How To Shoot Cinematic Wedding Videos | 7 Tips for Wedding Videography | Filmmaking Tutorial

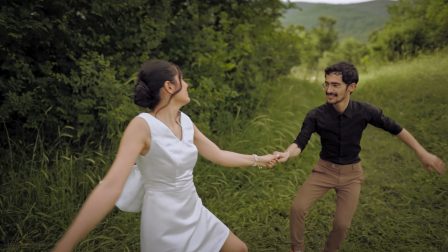Hello guys, today I was going to shoot a pre-wedding video, so I decided to give you some tips on how to shoot some cinematic wedding videos. I hope you enjoy watching this behind the scenes of my shoots.
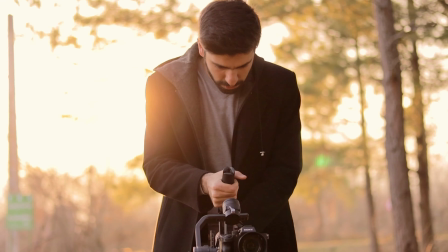The first tip is to use a wider focal lenses like 24 or 35 for your wedding films, because by using 24 or 35,
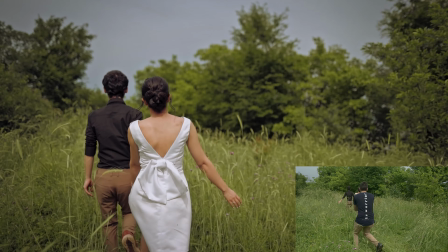not only you emphasize on your subjects, but also you are consisting the environment in your shots, and in this way the viewer can better feel the moment and the storytelling aspect of your movie would be really better. Try to shoot in cloudy days or golden hour time. I always try to shoot my wedding films in cloudy days like this, or if it is very harsh sun, I try to shoot my videos for my wedding films before sunset or after the sunrise, which the light is so soft and it gives a dramatic and really dreamy feeling to your movies. Other than shooting plans from bride and groom together, shoot some plans separately from them.
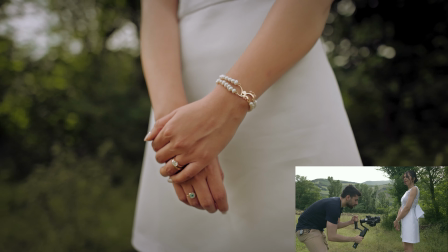For example, their details, the necklaces and all the accessories for the details shots. Try to shoot in 120 frames per second or 60 frames per second. By setting your camera's frame rate to 120 or 60 frames, you can slow down the footage in the post,
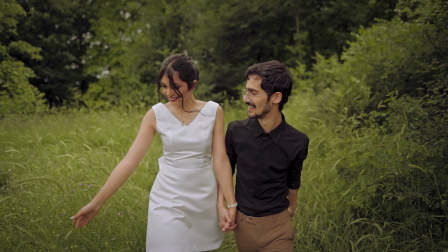and in this way you have a much dreamier wedding video and it would be really nicer.
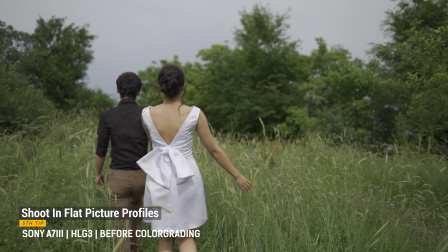Try to shoot in some flat picture profiles like HLG3 or S-Log2.
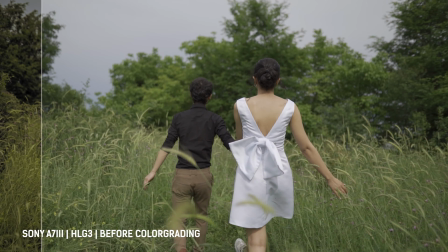For example, now I am shooting in HLG3 to have more room for color grading in the post, so you get a much better cinematic footage. Try to shoot some footage from the environment details, for example the flowers on the ground,
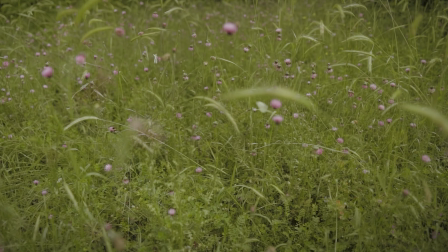so the viewers can better feel the moment and better see what is in the environment, and your shots become more cinematic in this way. And for the last tip, record the real moment, guys. This is a wedding film and it's not a Hollywood movie.
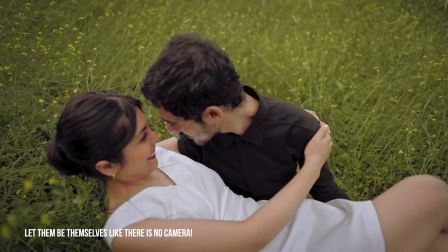We do not have a script. Let the bride and groom be themselves, let them be free, they laugh and they run, and you record the real moments. This is what makes the wedding films very beautiful and cinematic. Guys, I hope you like these 7 tips, and if you like them, please do not forget to hit that like button. And if you are interested in photography tutorials, videography tutorials, behind the scenes of photography, or anything else which is related to the photography and videography world, please do not forget to hit that subscribe button too. Bye. Thanks for watching, and I will see you in the next video. Goodbye.